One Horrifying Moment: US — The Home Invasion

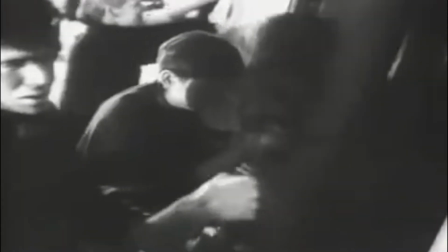(0:00)
The horror genre has long tapped into the fears of the public consciousness,
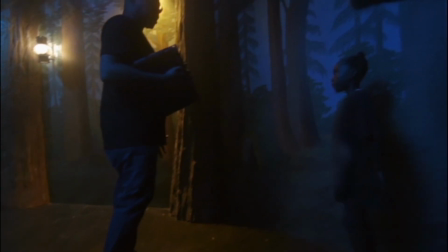(0:04)
and Jordan Peele, the writer-director of Get Out and Us, is a filmmaker who excels at exposing and exploring those societal fears.
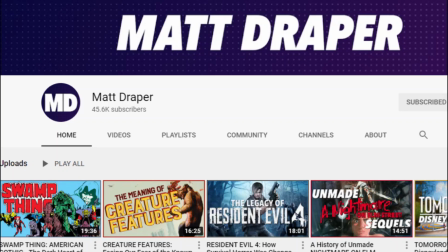(0:13)
I've been needing an excuse to talk about Us for a while. So when Matt Draper asked if I was interested in participating in One Horrifying Moment,
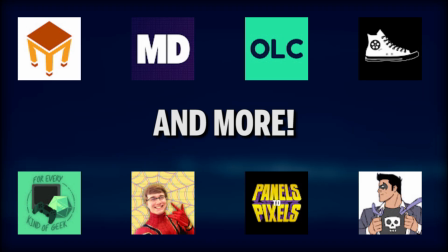(0:21)
a horror-focused video essay event bringing together dozens of talented YouTubers, I said Yeah.
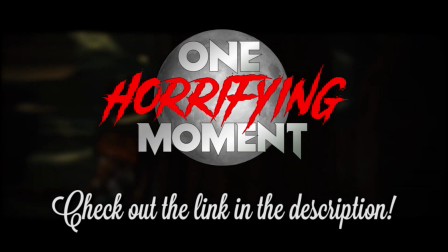(0:28) Yes. Yes.
Make sure you check out the full One Horrifying Moment playlist in the description below, but for now, let's get into the video.
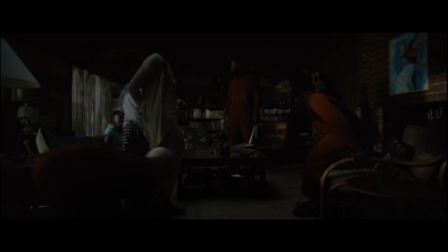(0:41)
The initial premise of Us is simple. A family of four is terrorized by a group of evil lookalikes.
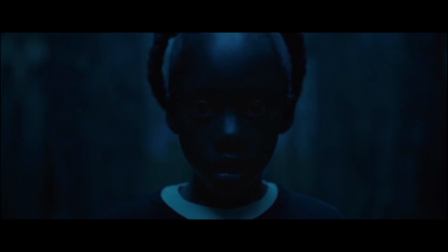(0:47)
But it's the layers to the horror, and how those layers are eventually peeled back, that make Us a standout in the horror genre.
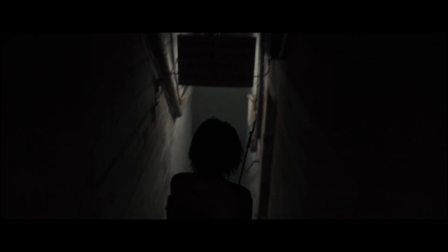(0:54)
So follow me down into the tunnels as I examine what makes the home invasion scene in Us one horrifying moment.
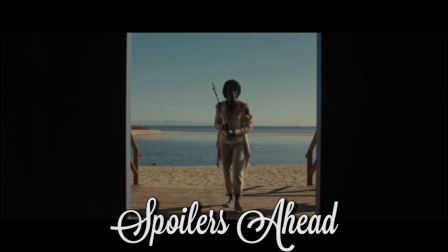(1:01)
And of course, there will be spoilers ahead. We begin by descending into...
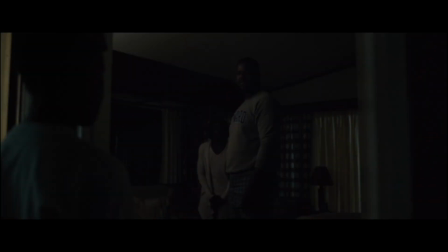(1:10) There's a family in our driveway. There's not a family in our driveway.
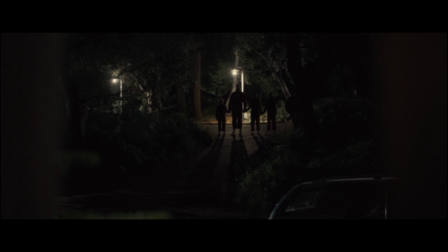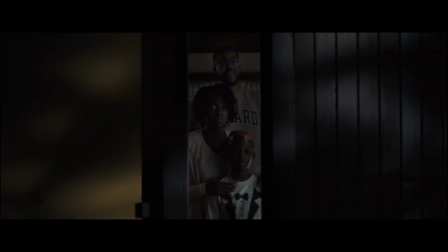(1:21) Who is that?
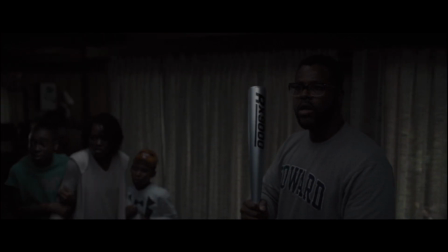(1:25) There's a family.
There is something innately terrifying, and even universally terrifying, about intruders breaking into your home.
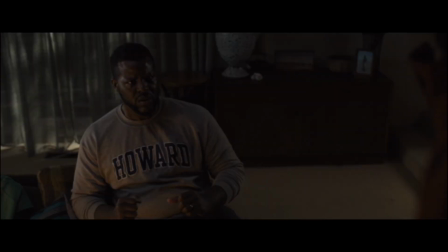(1:34)
Us's home invasion scene taps expertly into this fear, by alternating between moments of uncomfortable stillness and blistering danger,
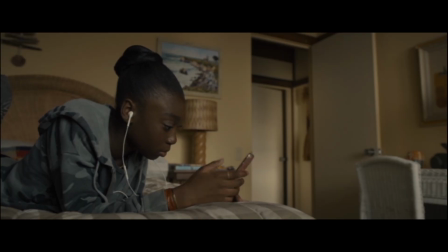(1:42)
pitting our protagonists, Adelaide, Gabe, Zora, and Jason, against a shadowy group of invaders.
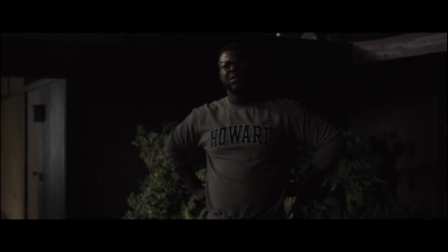(1:48)
These invaders seem entirely indifferent towards Gabe's attempts to reason with them, and then to intimidate them,
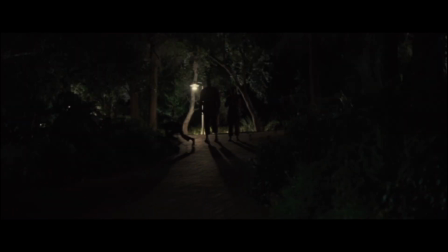(1:54)
until they suddenly disperse and begin to work their way into the Wilsons' home.
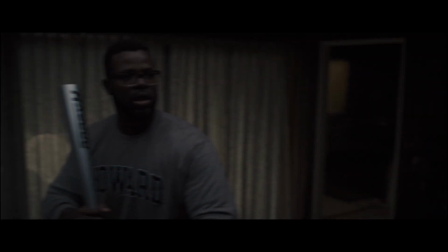(1:58)
This sequence utilizes several long, handheld shots, which stick close to the characters' faces and highlight their fear, which quickly becomes palpable to the viewer.
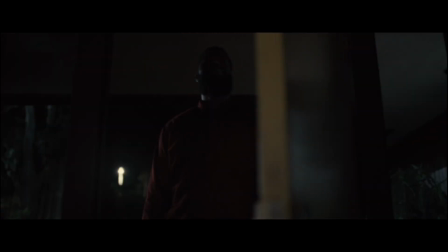(2:07)
When Gabe is eventually overpowered at the front door and the first intruder steps into the house, the camera slowly rotates a full 360 degrees,
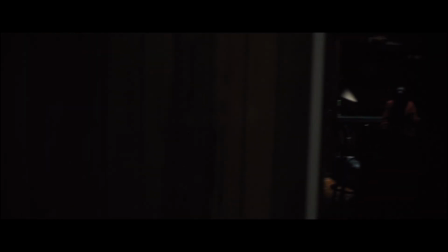(2:16)
giving us a clear idea that the Wilsons are being assaulted from all angles in what is obviously a planned and coordinated strike.
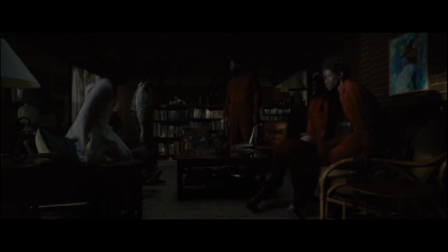(2:23)
The Wilsons are soon forced onto their couch and held captive by their tormentors,
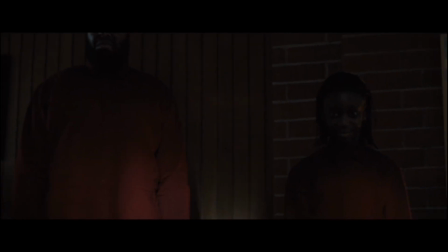(2:27)
whose lack of communication and strange, almost inhuman behaviors hint at a motive far more disturbing than a standard breaking and entering.
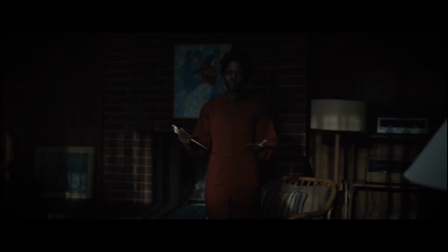(2:35)
If the doppelgangers breaking into the Wilson's home is viscerally terrifying, it's the strange moan of calm afterwards that heralds an entirely different type of horror.
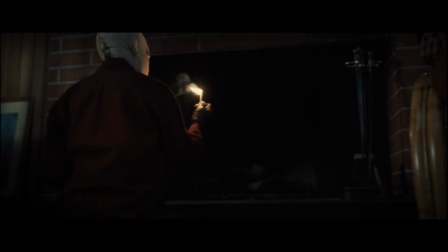(2:44)
And it is here where we descend to.
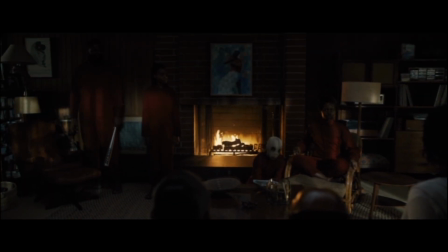(2:49)
As this scene kicks off, uncomfortable, Unanswerable, unanswerable questions begin to worm their way into your mind.
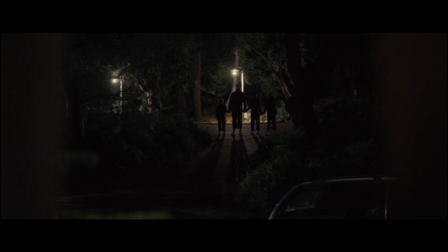(2:56)
Why is this family just standing there? Why aren't they reacting to Gabe's offers of help?
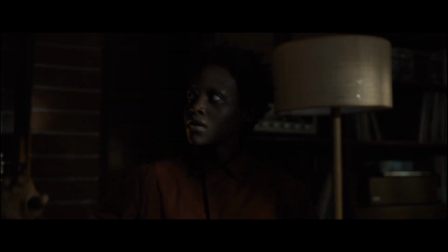(3:01)
Why aren't they reacting to Gabe's threats? Why do these people move and communicate like this?
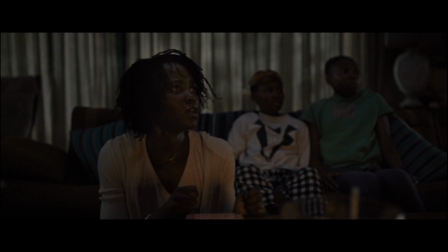(3:10)
There is something unnatural, something inhuman, about their stillness and movement.
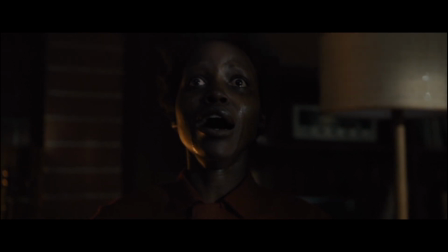(3:15)
In fact, nearly everything about these people is decidedly uncanny. They act like parodies of their lookalikes,
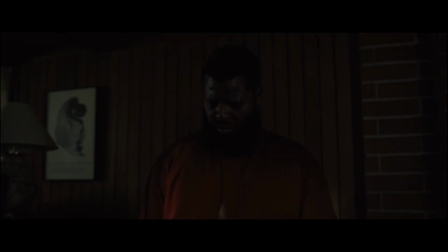(3:23)
exaggerating their worst traits in a way that is just similar enough to their normal versions to evoke them without ever fully becoming them.
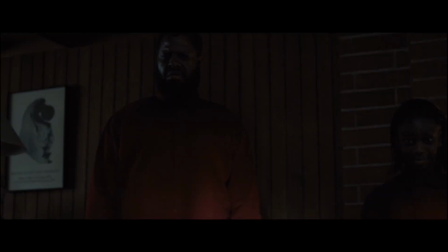(3:30)
At this point in the story, we don't even know if the antagonists are human, but they are human enough, close enough to us, to feel deeply unsettling.
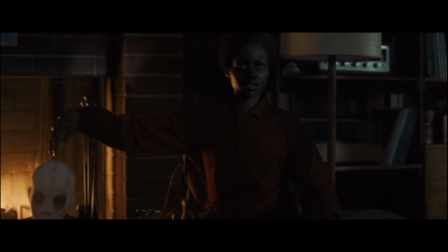(3:39)
This foray into the uncomfortable and the uncanny continues when Red, Adelaide's doppelganger, begins to speak.